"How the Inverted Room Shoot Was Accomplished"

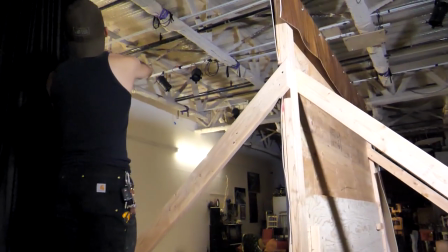We built this set for 5 days, but only had 2 hours to shoot because their studio was fully booked and I had to leave back to LA.
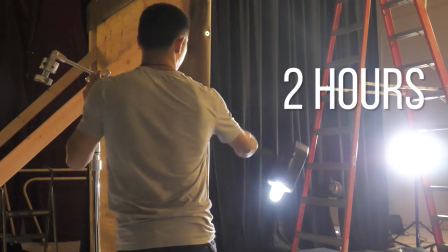It was tricky, but the lighting setup had to fulfill both stills and video since we had to work really fast.
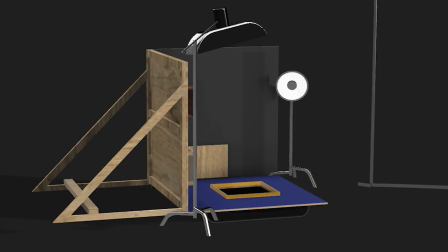For photos, I had a 2-flash setup, a 600 watt head coming from behind the black backdrop in the corner, used for backlighting the water droplets.
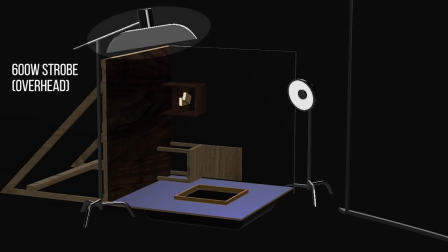There was another one, boomed overhead, and using a gridded strip softbox to limit the spread of light.
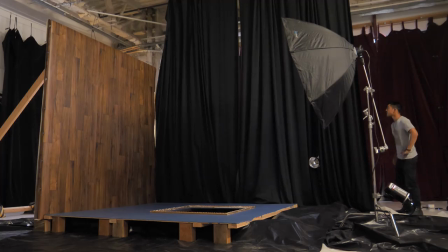We encountered issues exposing the black backdrop if light was too diffused.
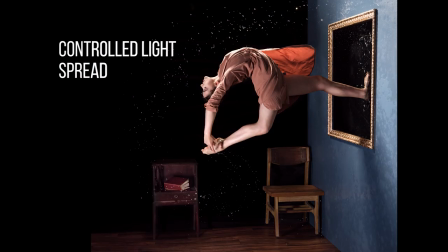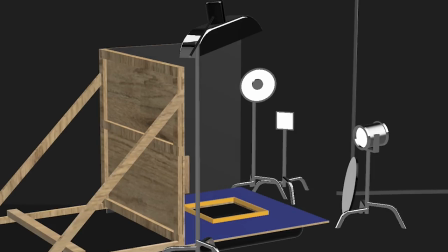And for video lighting, I had a focused 1K Fresnel coming from camera right.
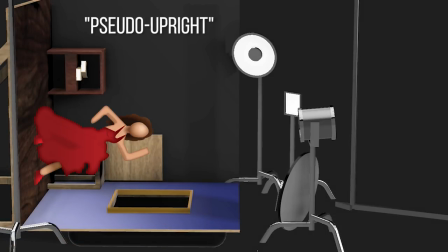It acted as a hair light when the model was faced pseudo upright and brightened up the chair and bookshelf in the background.
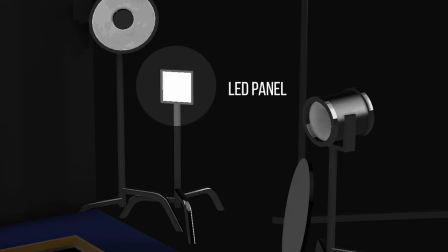I also had an LED panel in the back doing the same job as its flash counterpart.
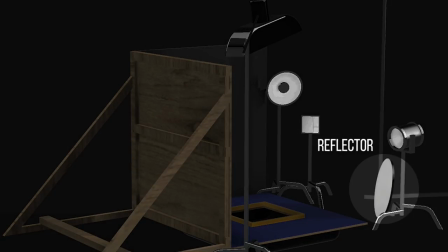It was there to highlight the raindrops for video. There was a small reflector resting in front of the set to bounce back flash or constant light onto the model's clothing.
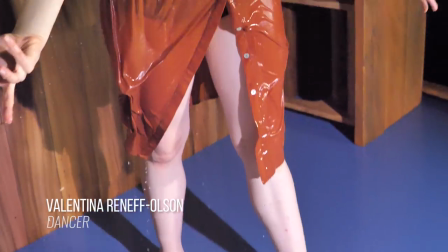You are soaked. Oh my god. It's okay. It's perfect.
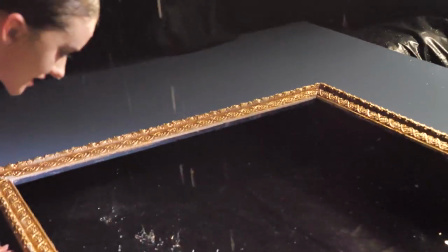Something like literally flying here.
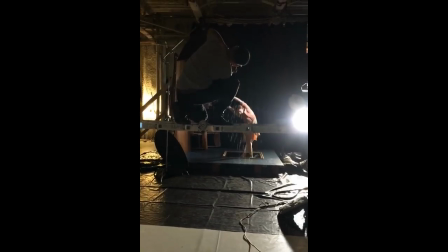All the footage was shot handheld, no camera rigs, no stabilizers, nothing.
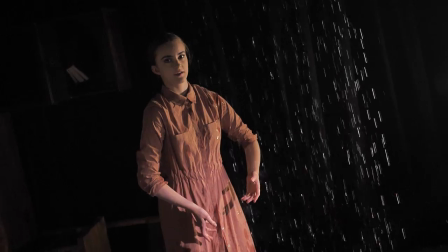In reality, I shot stills for 75% of the time and video for only 25%, so 30 minutes for video footage only.
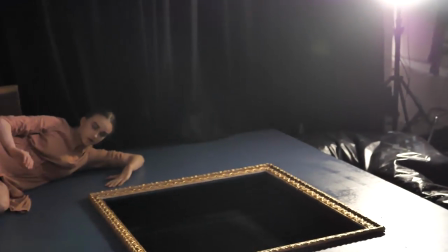We had Valentina collaborating with us on improvised choreography and managed to pull off a pretty unique set of content. Hey guys, hope you enjoyed that video. If you guys liked the project, definitely share the video online and leave a comment below. If it's your first time meeting me, my name's Daniel and I like to share my personal creative process behind my photo and video shoots, as well as showcase some stuff that I might fabricate in my workshop for this project. Anyway, if you'd like to see more, subscribe to the channel and let me know what you might want to see next. I'll see you next time.